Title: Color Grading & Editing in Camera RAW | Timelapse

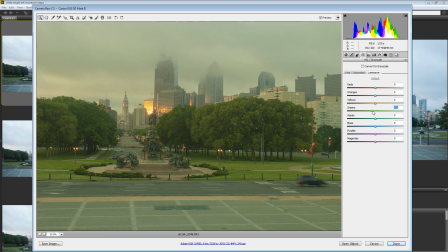504s
Do you want the greens to be brighter or darker? I'm actually going to darken the greens a little bit. Do you want the yellows to be brighter or darker?
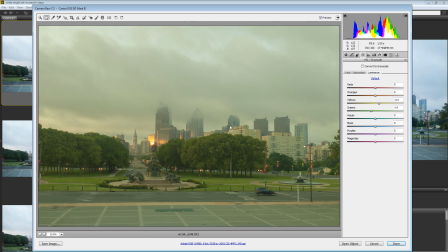510s
I actually want them to be a little brighter. It can be cool if you zoom all the way out. You can see there are the parts that are yellow. And if we brighten or darken them, you can just add a little bit, almost more three-dimensional-ness to your image, a little bit more of that 3D depth, which is pretty cool. With the orange, we'll probably darken the orange a little bit because you can see that's really that fiery glow on the side of the building.
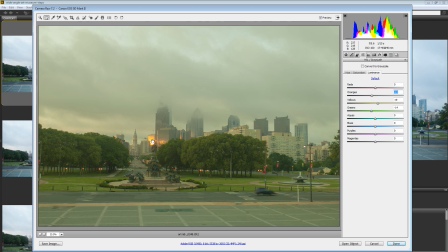529s
So we'll darken that just a touch to compensate for the fact that that's only going to get brighter and brighter as the morning goes on. And then maybe blues will boost them just a little bit because a lot of these buildings in the skyline here in Philly are glass. So they're blue and then they reflect a lot of just that natural blue ambient light.
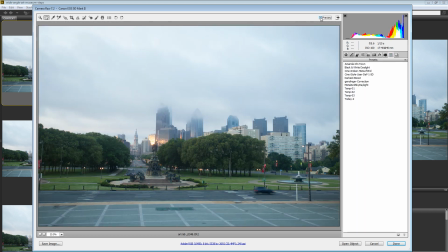545s
So then if we go over here to the presets tab, I can just turn everything off and turn everything back on, and we can see the difference that we've affected.
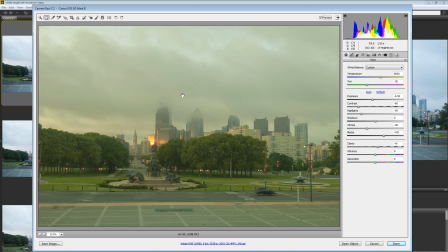553s
Now, the only last thing that I would recommend is,
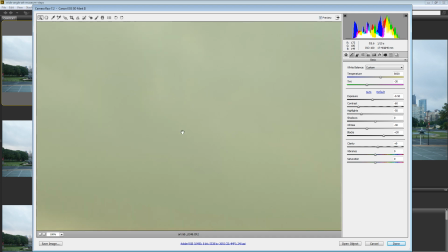557s
and this is something I kind of learned the hard way, is just run over a frame and look for little spots that may be on your sensor.
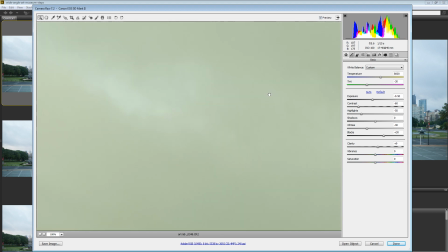564s
They'll sort of be little, you know, grayish blue spots that appear on your image. If you run over your image quickly at 100%, you can oftentimes catch them,
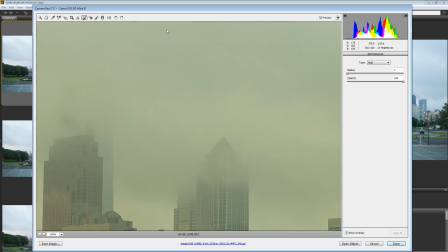572s
and you can just use this brush right here, the spot healing brush, and get rid of them.
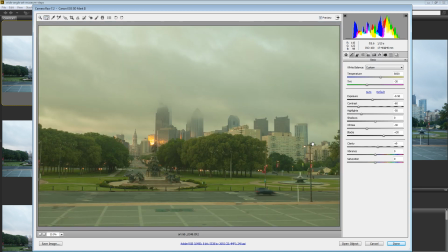578s
All right, now we don't have any here on this image, and this looks great. So I'm going to go ahead and hit the done key. I believe I've got everything that I need here. One other thing you can do is use the graduated filter. This can be fun as well, just to do something like, let's say I want to add more orange to the foreground.
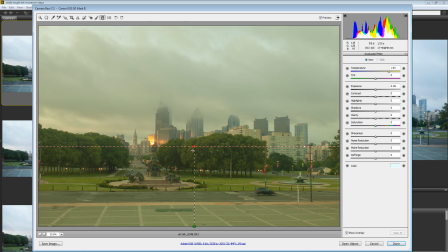596s
I can just pull a nice orange graduated filter up from the bottom, right? So there's without, there's with. kind of cool. Maybe we'll actually hang on to it.
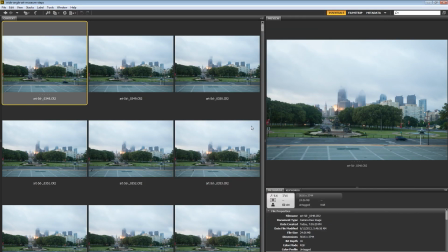605s
So then I'll just hit the done key, and there's our changed image.
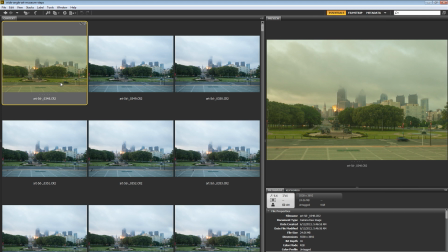609s
And now we can quickly get this to the rest of our images by right-clicking on this image, going develop settings,
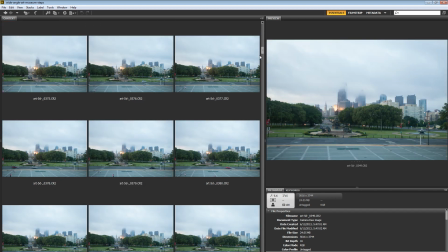614s
copy settings, and then scroll all the way down to the bottom and paste,
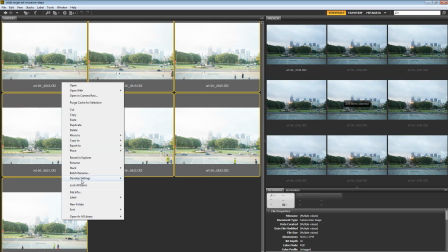620s
well, right-click. So we've, well, let me do that again.
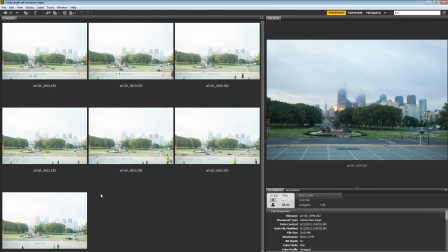624s
Select this image, scroll all the way down to the bottom, hold down your shift key, select the last image to select all of your images.
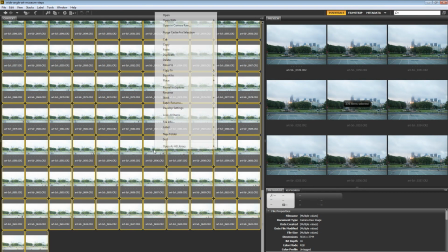630s
All right, you can see we've got all these images selected. Right click and choose develop settings and then hit paste settings.
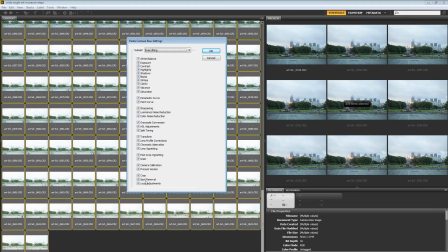636s
And what I like to choose from the subset is everything. So this is going to copy any spot removal, spot healing that you've done, any local adjustments. Those are using the adjustment brush or that graduated filter that I just showed you. If you do any cropping, it's going to copy the cropping.
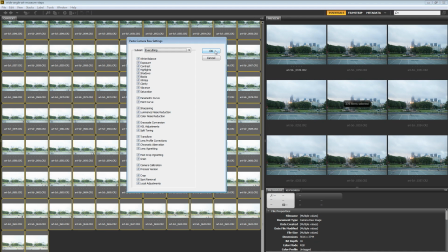650s
It's going to copy everything across the board. So it's very useful for something like this. Hit OK, and Bridge is going to think for a minute.
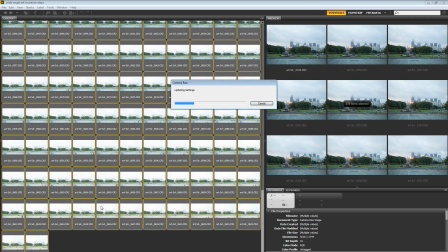656s
It's going to say, hey, updating the settings, and it's going to go through and apply these changes to all of these images. And once you've done this, obviously, the settings are going to change always depending on the type of scene you have and the way you shot it. What we can see here, as the scene gets brighter, it's almost unusable. It's a little bit too bright, but that was my mistake for not adjusting the camera at that point.
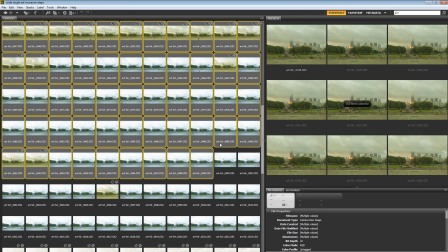679s
But what I do know is I have a good, 150, maybe 190 frames that are very much usable.
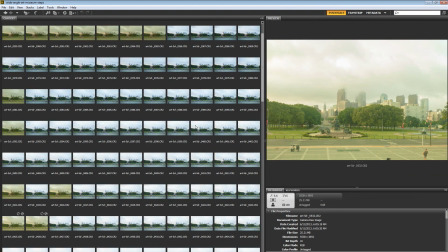688s
And I can even do a quick preview here.
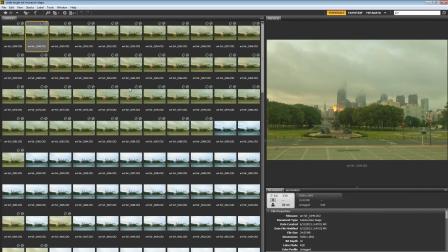690s
If I use my arrow keys, I can just flip through and begin to get an idea of what the time lapse would look like, right, with my color grading applied.
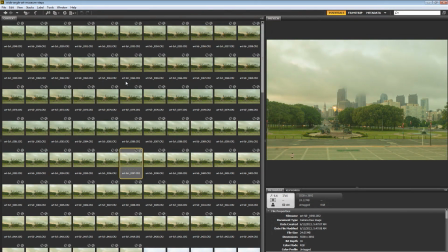698s
So just like that, we can start to get an idea of what we're working with. So that is kind of the color grading process that I used. Every angle, every location that I shot was different because the lighting was always different. The colors were always different. Everything was always different. So you sort of have a number of principles that you have in your mind.
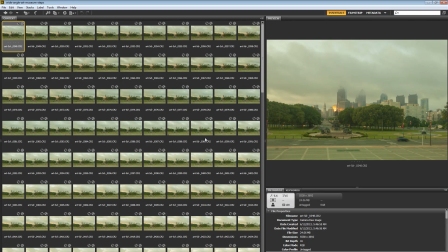717s
And mine was I wanted kind of a low contrast cinematic look. I wanted to have detail in my shadows and detail in the highlights, even if that meant having less contrast in the scene overall, and I really, really liked the way it came out. I also tended toward more warm images rather than the cooler images when it comes to the color temperature.
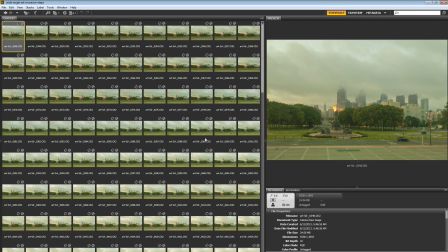736s
But other than that, that was generally how I got what I got, and using both Camera Raw or Adobe Lightroom, which have pretty much the same tool set when it comes to the sliders and everything, that's how I got what I got for the Philly is Ugly project.